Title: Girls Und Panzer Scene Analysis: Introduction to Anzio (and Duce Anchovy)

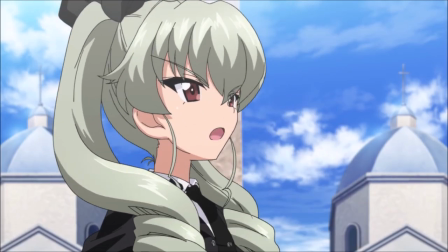247s
This little fake-off as she gets back into the confident persona is a great touch.
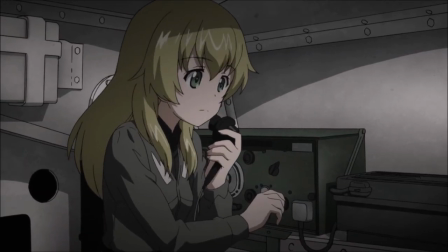251s
And of course the timing of her getting the rug pulled out completely from under her is the comedic icing on the cake.
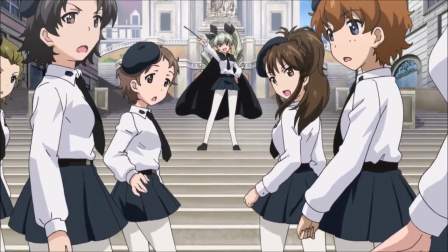257s
The grand speech, the pan down, the reveal of the tarp covered tank, as the music swells in reach of this climax, and then the food bill.
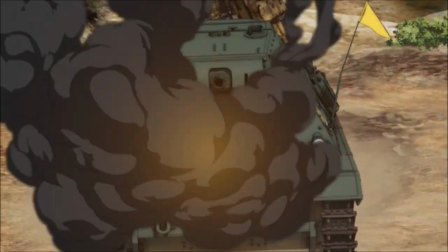265s
Comedy like this isn't as easy to pull off as you might think, and this scene does it so perfectly.
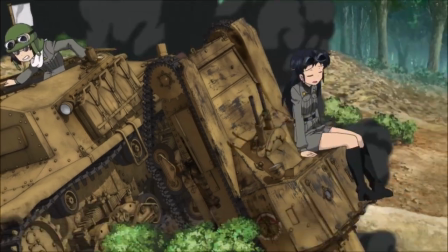270s
Anzio is always getting close to the goal, but tripping and falling right at the finish line.
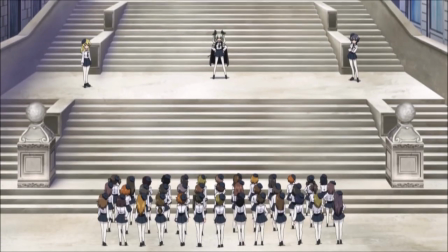275s
Off to the sides, of course, we're introduced to Anchovy's two subcommanders, Carpaccio and Pepperoni, who are very different in almost every aspect.
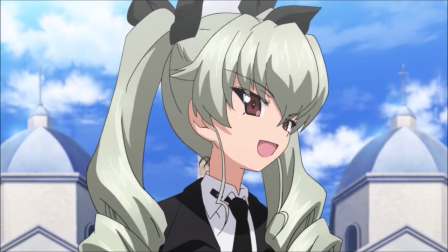282s
Where Carpaccio is graceful, soft-spoken, intelligent, and perceptive,
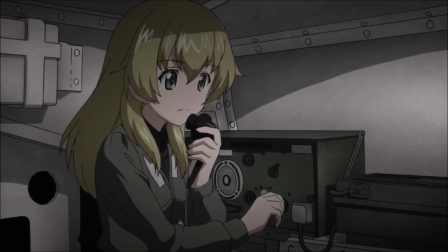286s
Pepperoni is loud, a bit oafish in a cute way, and on the small-brained side of the spectrum.
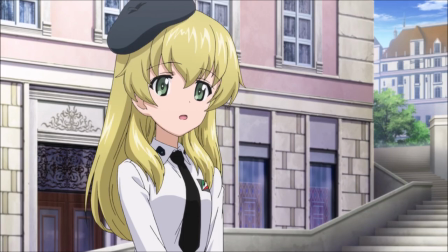292s
Carpaccio, as we see here, is also perfectly happy to contradict Anchovy when she gets carried away with her exaggerations and imagination,
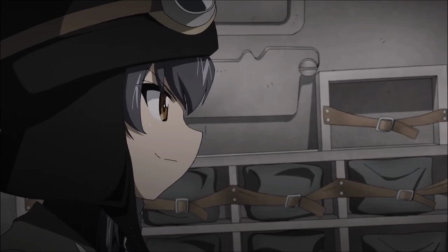298s
while Pepperoni dutifully agrees with and parrots whatever Heduce says.
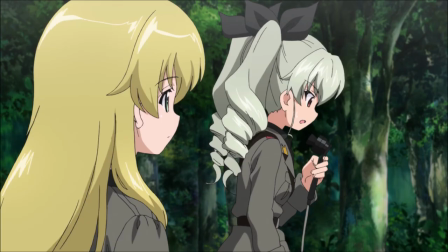303s
In a way, these two represent different aspects of Anchovy's own personality, but that's again something to save for Anchovy's character analysis.
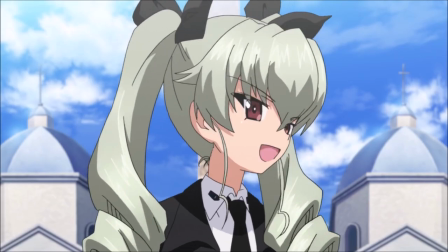310s
And of course, as we see in a brief moment in this scene,
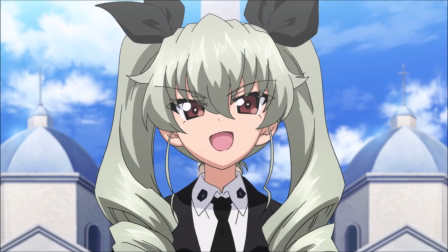313s
Anchovy pays more attention to Pepperoni's yes-manning here, which fits her mini-Mussolini persona, and the gradual build-up of her irritation,
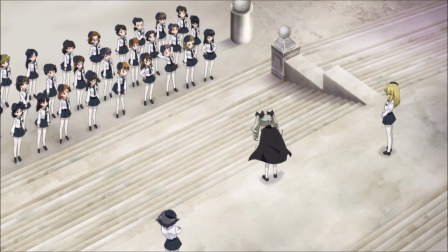321s
punctuated by her hitting her hand with her riding crop, to her sobbing of her foot as she yells at her team says a lot without needing to be super in your face about it.
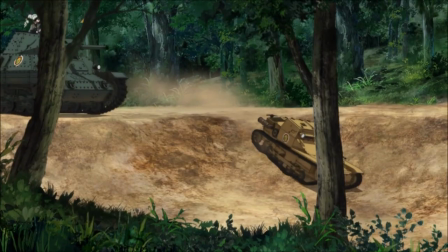330s
Last but not least, you have the rest of Anseo's Senshiro team.
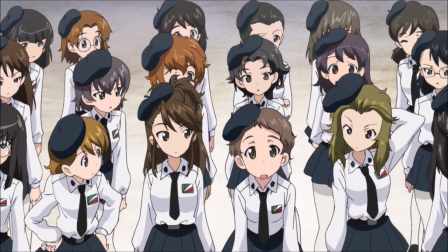334s
And, just like the saying of how a streamer's audience is a reflection of the streamer, they are, at least in part, a reflection of their commander.
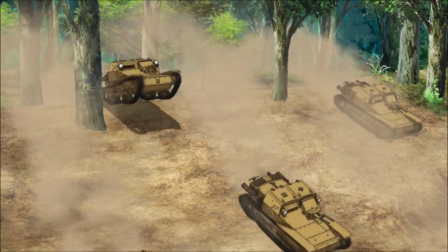341s
Very enthusiastic and driven and they have some measure of intelligence but they also have small brain moments.
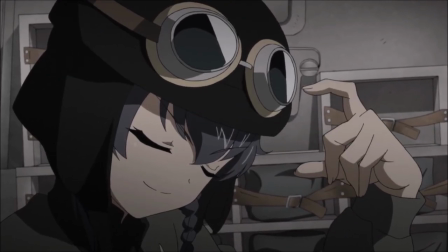347s
Like we see here with them switching on a dime between being confident, angry, or just completely just giving up.
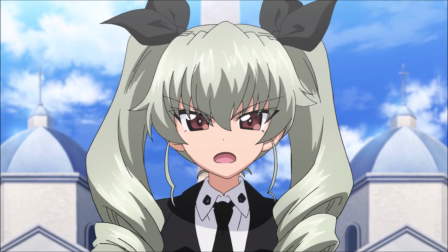354s
The rest of the team is also immediately shown sort of as anchovies foil, contrasting with her dedication to Senchino, while their priority is Anzio's great Italian food.
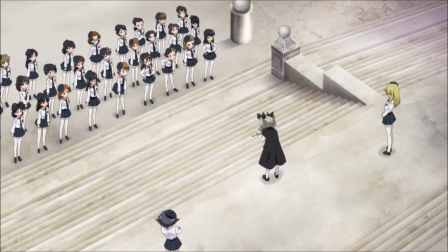363s
This all of course sets up very well what sort of team this is, and how things are going to go wrong for them in their match.
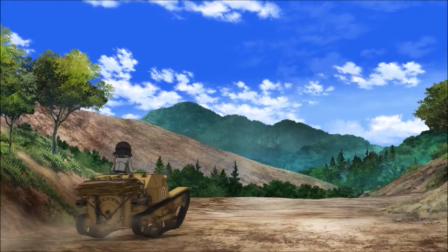368s
They had a good plan, a commander who's more skilled than she gets credit for, and plenty of enthusiasm,
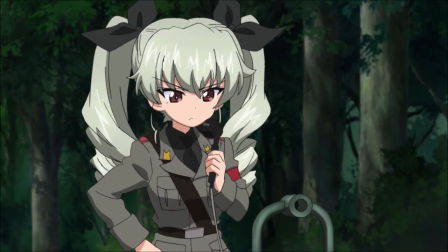373s
but they lack the ability to combine that with sustained cleverness to avoid boneheaded moves like we see later,
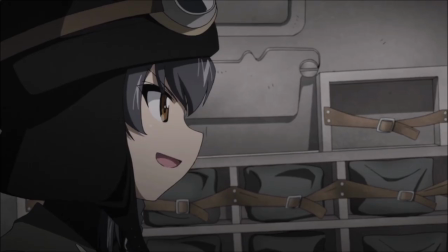379s
and getting caught up in things to make wiser choices in the moment. Easily led, and easily riled up.
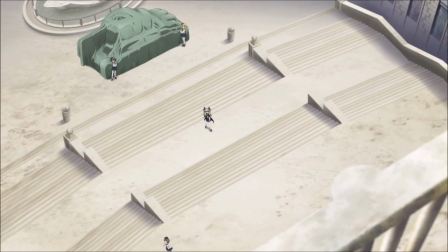385s
They also could use some more powerful tanks, let's be honest.
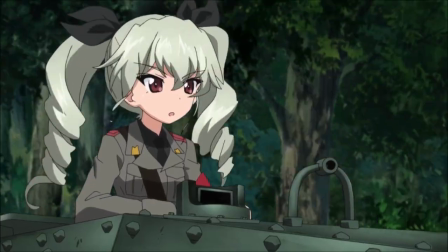388s
Considering that this OVA was released after the rest of Season 1, meaning that the outcome of the battle was a foregone conclusion,
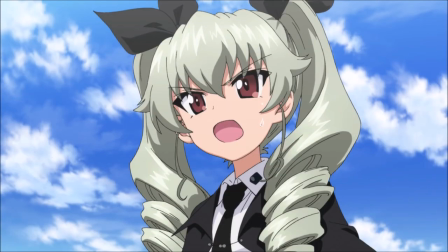394s
it allowed the creative team to have fun essentially foreshadowing the entire battle right here, since the outcome wasn't a spoiler at that point.
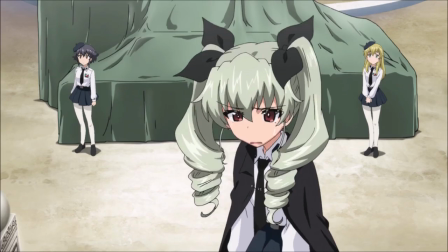401s
We also need to give credit to the camera work in this scene, when it comes to conveying these conflicting aspects of Anzio and Anchovy.
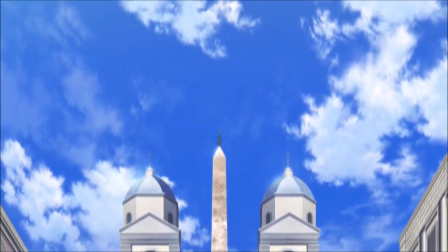407s
We start with this grand cinematic pan down over the pretty architecture,
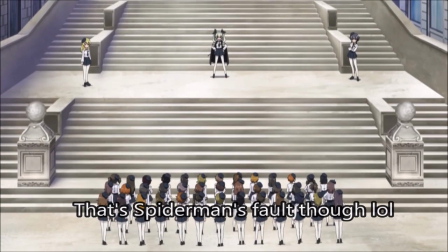411s
to our confident duje as their school theme, which really might also be a bit of a meme, plays, only for the contradictions and then the gatmoi to come into play.
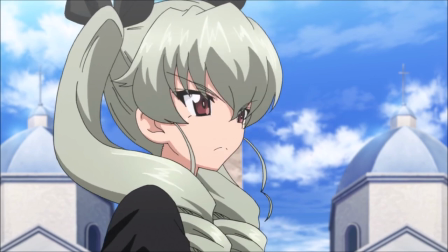420s
They try their best, but they're really kind of hopeless.
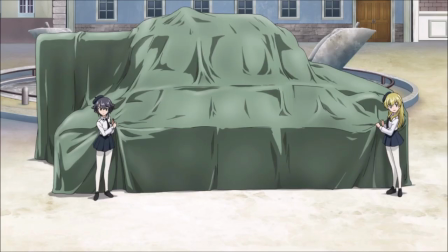423s
However, at the scene's end, we also see that, while she's a bit exasperated at the task of herding the cats that are her senshiro team,
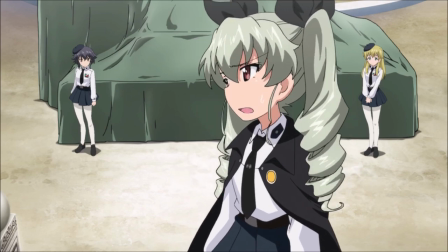430s
Anchovy isn't upset at them being honest with themselves, which gives us a nice hint at the very wholesome, friendly personality underneath her Duce act.
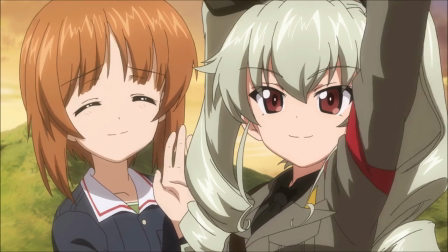438s
It's just such a perfect introduction to the new characters and school while also being a genuinely hilarious and entertaining scene on its own,
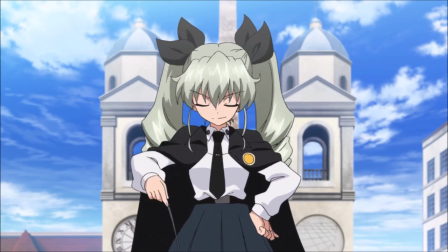445s
completely independent of its primary purpose of character introductions.
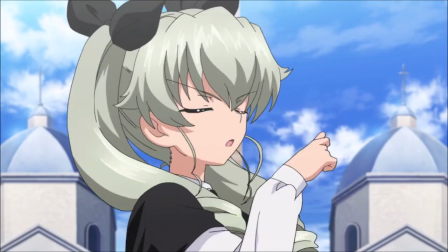449s
Every little moment, every little gesture does something to elevate the scene and make it a true highlight of the OVA, and this is only the first scene of it.
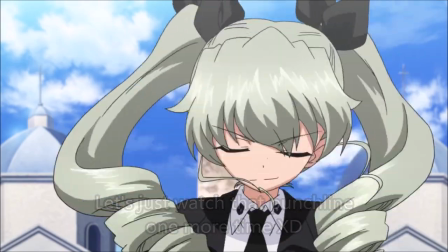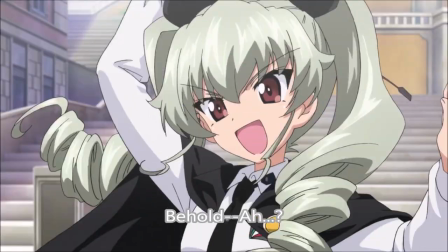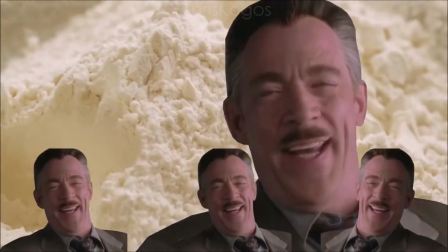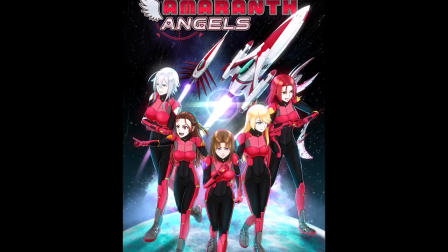473s
If you enjoyed this video and like to support me at what I do here, the best way to do that right now is to go back the Amaranth Angels Kickstarter, my single biggest creative project yet.
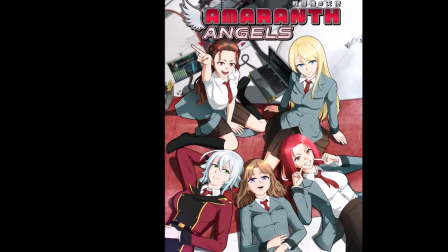481s
You'll be getting a great original manga in return, one which I hope will be a worthy addition to the military moe genre we all enjoy so much.
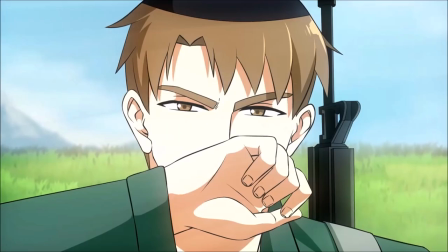488s
There will be some cool new reveals and potentially some new add-on options added over the course of the campaign, so make sure to watch the space.